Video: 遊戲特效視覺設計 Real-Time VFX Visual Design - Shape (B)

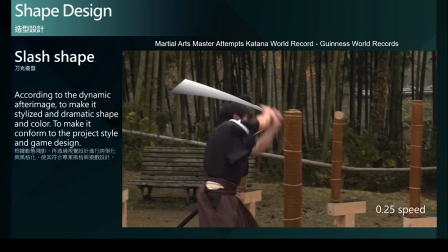[12:11]
以及特殊美术风格的一个世界观等方面的呈现
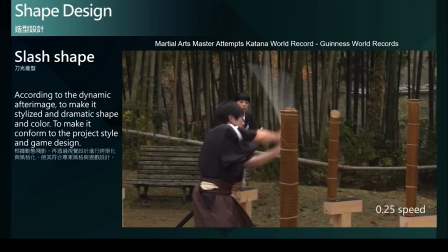[12:17]
所以在刀光的设计上其实是必须耗费这些巧思但是其实也都来自于对于真实世界的观察以及提升或改优化所得到的结果
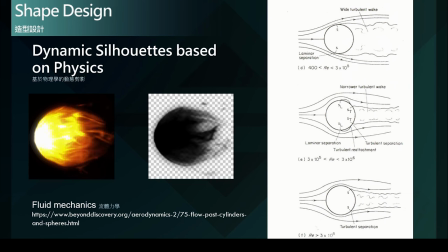[12:32]
其实我们游戏中许多特效的剪影其实都是基于物理学的动态剪影来形成的例如火球我们游戏中最常制作的火焰
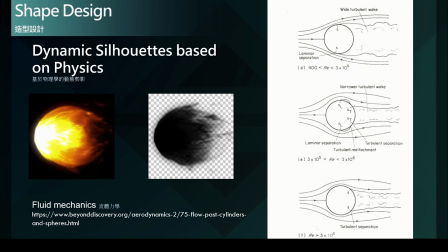[12:45]
或者是水喷水或是水系的魔法风或者是毒烟雾气流气体等等效果其实都是基于我们真实世界中的物理学动态来形成它的剪影的
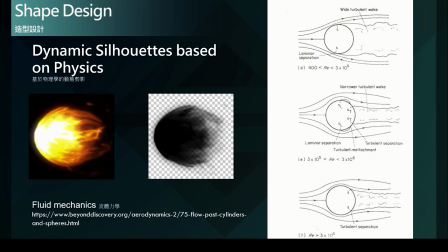[13:04]
因为这都是我们所有人类生活中的共通体验也唯有透过这样子共通体验所习以为常的视觉剪影才更加具有说服力并且也符合我们在
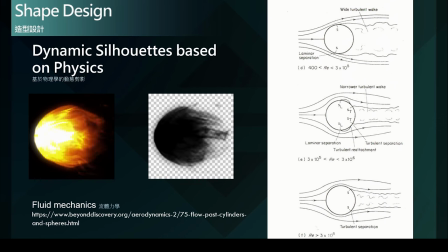[13:20]
对于这整个真实世界的物理环境的理解或许我们不见得真正理解它的原理但是我们对这样子的一个视觉表现或者是结果已经在日常生活中习以为常不过
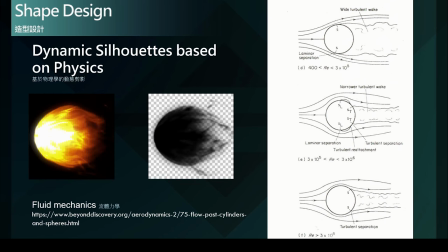[13:35]
所以我们在设计特效的造型剪影的时候其实大多数哪怕是奇幻的效果我们都是会基于在真实世界中所观察到的物理现象
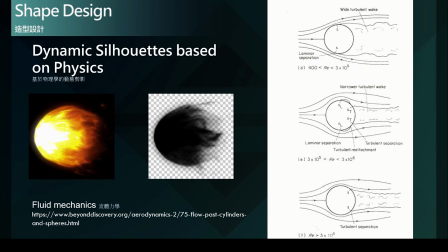[13:50]
来做思考来做设计那当然可以做一些适度的夸张化或者是次要效果的融合来使效果更加奇幻或者是有趣那从现在这里呢我提供了一个火球的案例呢
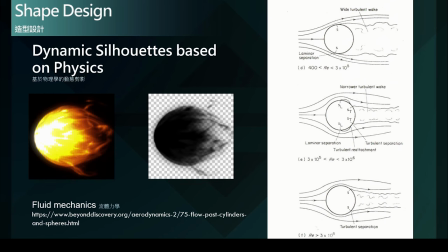[14:08]
其实它就是一个很常见的流体力学的概念那利用流体力学的概念我们可以清楚的分辨出在剪影的左半边它是非常的干净的一条曲线那右边呢是一个非常杂乱的一个很多细节
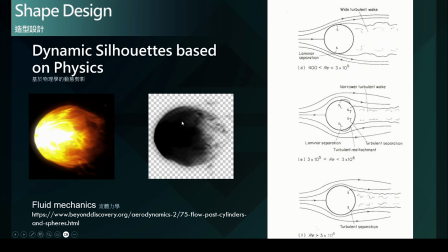[14:27]
以及流动的曲线的不规则的形状而这样子的流体的方向性也透过这样子的曲线以及杂乱造型的对比
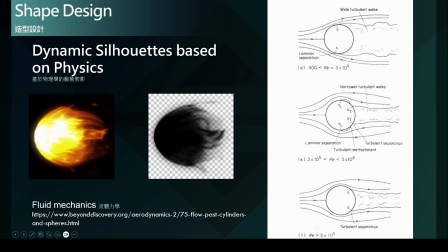[14:41]
来带出它所运动的方向性而这个其实正是源自于流体力学中所讲述的一些概念当然也是因为我们日常生活中就会看到这样的结果无形中就会产生这样的认知
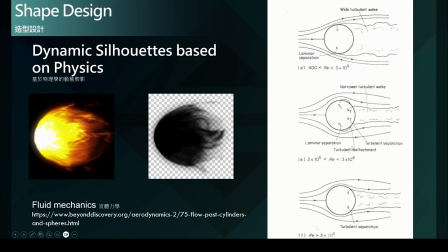[14:58]
然而这其实是有科学上的依据所以当气流往正面而来或者是物体往这个方向移动的时候会把气流向周遭推开而正后方就会产生一个微真空的区域
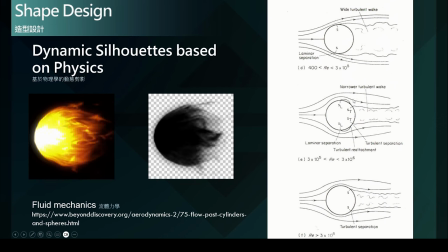[15:15]
周遭的气流或者是微浮粒子就会往内地补而形成一些涡流在背后所以这也是为什么这个火球后面我们就会去制造一些比较琐碎细碎的形状也正好去表达这个能量的向后消散
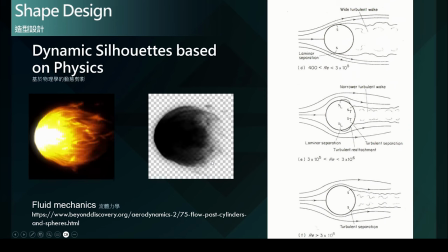[15:36]
那这些呢都是我们在制作特效其实是可以加进来参考的然后可以帮助我们使整个效果非常的自然而有说服力
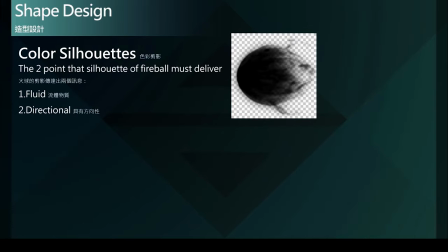[15:48]
而延续这个概念呢我接下来要说的是其实是色彩坚硬那就像刚刚提到的火球传达的剪影是有两个很主要的讯息分别是流体物质以及方向性
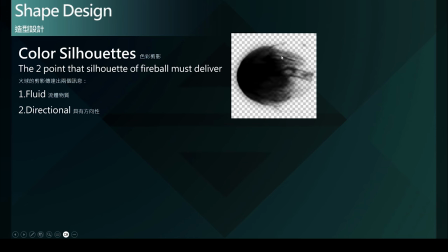[16:02]
所以流体物质它所形成的剪影是非常带有曲线性的线条也就是我们前面所提到的曲线造型容易带给人有流体流动感的视觉概念或感受
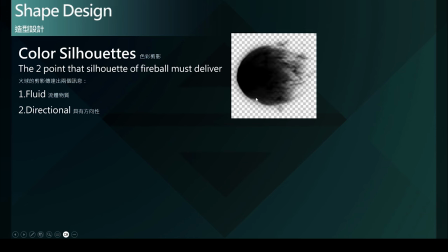[16:18]
而利用刚刚我也提到的前半部是比较平滑曲线而在右半部呢是比较属于琐碎的细节造型来对比一个完整性跟比较破碎的一个
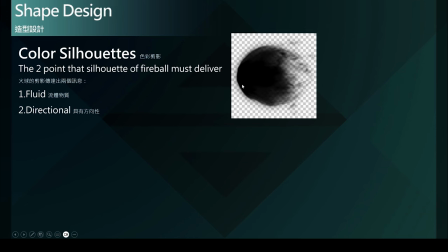[16:33]
形状的对比或差异来带出这个造型它的移动的方向性所以光是这个剪影造型呢它实际上并没有移动它就在这里但是我们却可以辨别出或是体会出
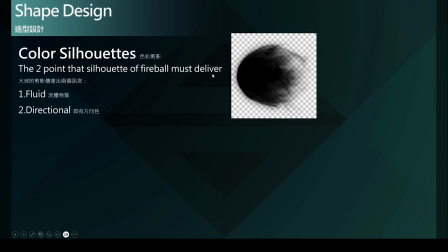[16:53]
这个物体正在朝着左边的方向飞行或移动这也就是这个剪影能够传达出来的讯息
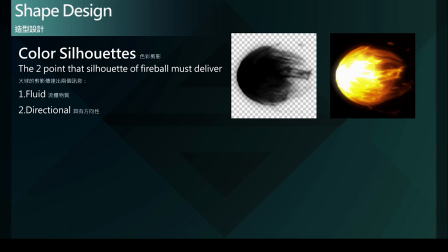[17:03]
但是光这样不够我们之后势必会填入颜色所以颜色的色彩剪影也必须符合整体的剪影的方向性
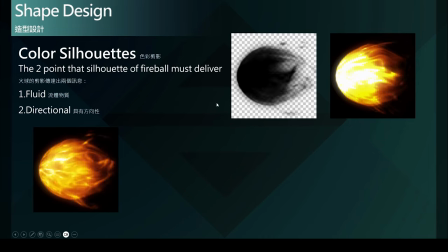[17:15]
所以以下我就简单的做了实验给大家看这是在只有单一色彩填充没有去设计造型剪影或者是色彩能量剪影的一个最初步的形态
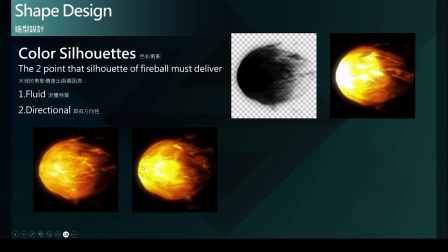[17:33]
那是呈现出非常的平的慢慢添加中色调的范围
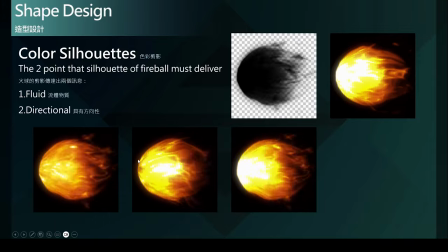[17:38]
以及高光色调的范围而它们的范围不管是中色调的范围还是高光色调的范围
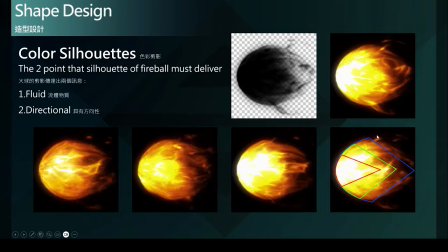[17:46]
都符合这个整体造型剪影的方向性以及概念的整个概念式的一个剪影的形状那这样子的结果使得整个色彩包含造型
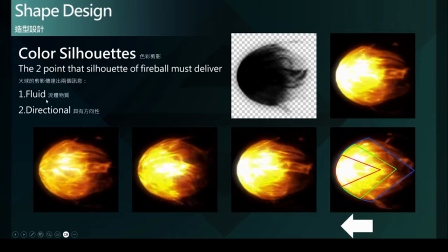[18:01]
也都符合了我们希望传达的这两件重要的事情流体特质以及移动的方向性所以在设计造型的剪影的时候不单单只是去思考整个物体的剪影
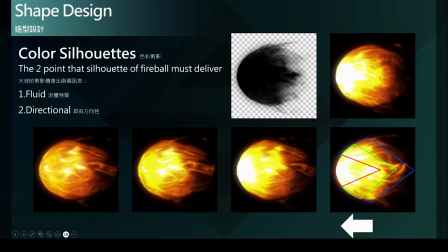[18:18]
其实在填充色彩时我们也必须把色彩的剪影也考虑进来如此一来就可以使整体的效果显得更加完整也可以使整体的效果更加具有立体感以及说服力
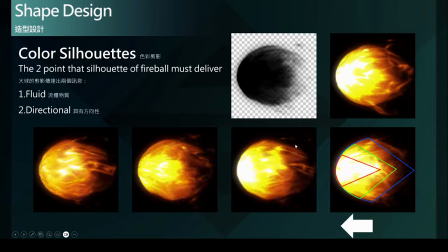[18:37]
相比这一个我们可以看到这一组图片与第一组显然这一组的效果显得非常的清晰方向性流体特质以及它球体的形状的体积感等等
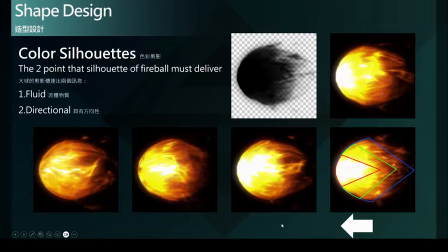[18:53]
都获得了很好的一个表现与传达接下来我们来看一组案例
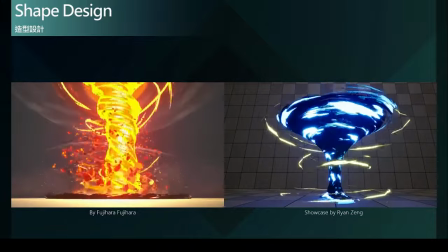[18:59]
来比较色彩剪影处理的好以及处理的不好
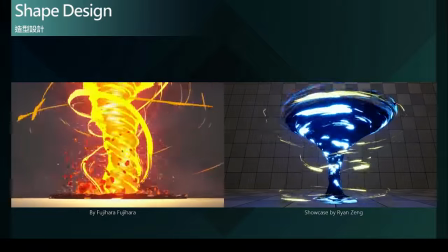[19:03]
所造成的视觉差异那我想这个结果非常的明显
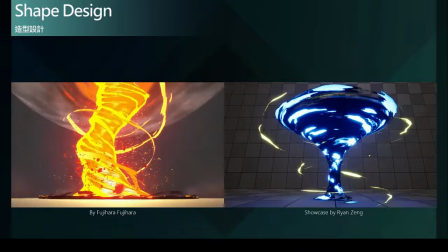[19:09]
其实这都是一组龙卷风的效果那很显然的
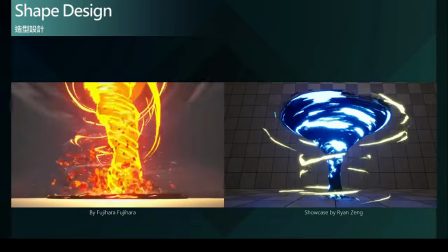[19:13]
左边这组呢更加的吸引人的目光也更加的使人觉得这龙卷风是非常扎实而强大的
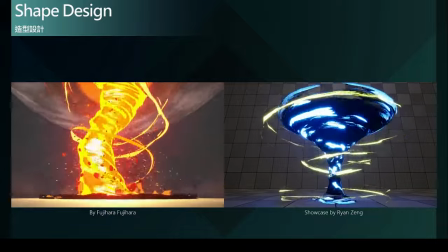[19:23]
那也会让玩家愿意一看再看不觉得厌倦
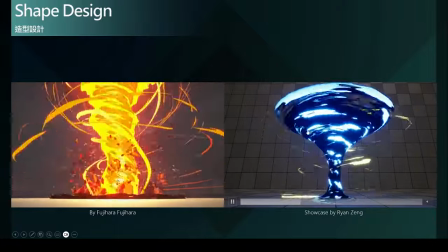[19:27]
而右边这组龙卷风就显得相当变了而缺乏说服力甚至显得有些怪异
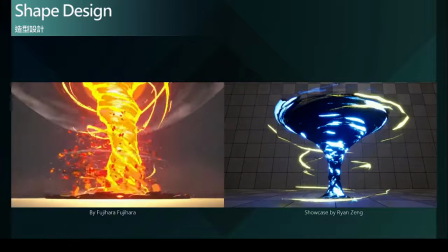[19:36]
或许甚至有些人会觉得这根本不是龙卷风吧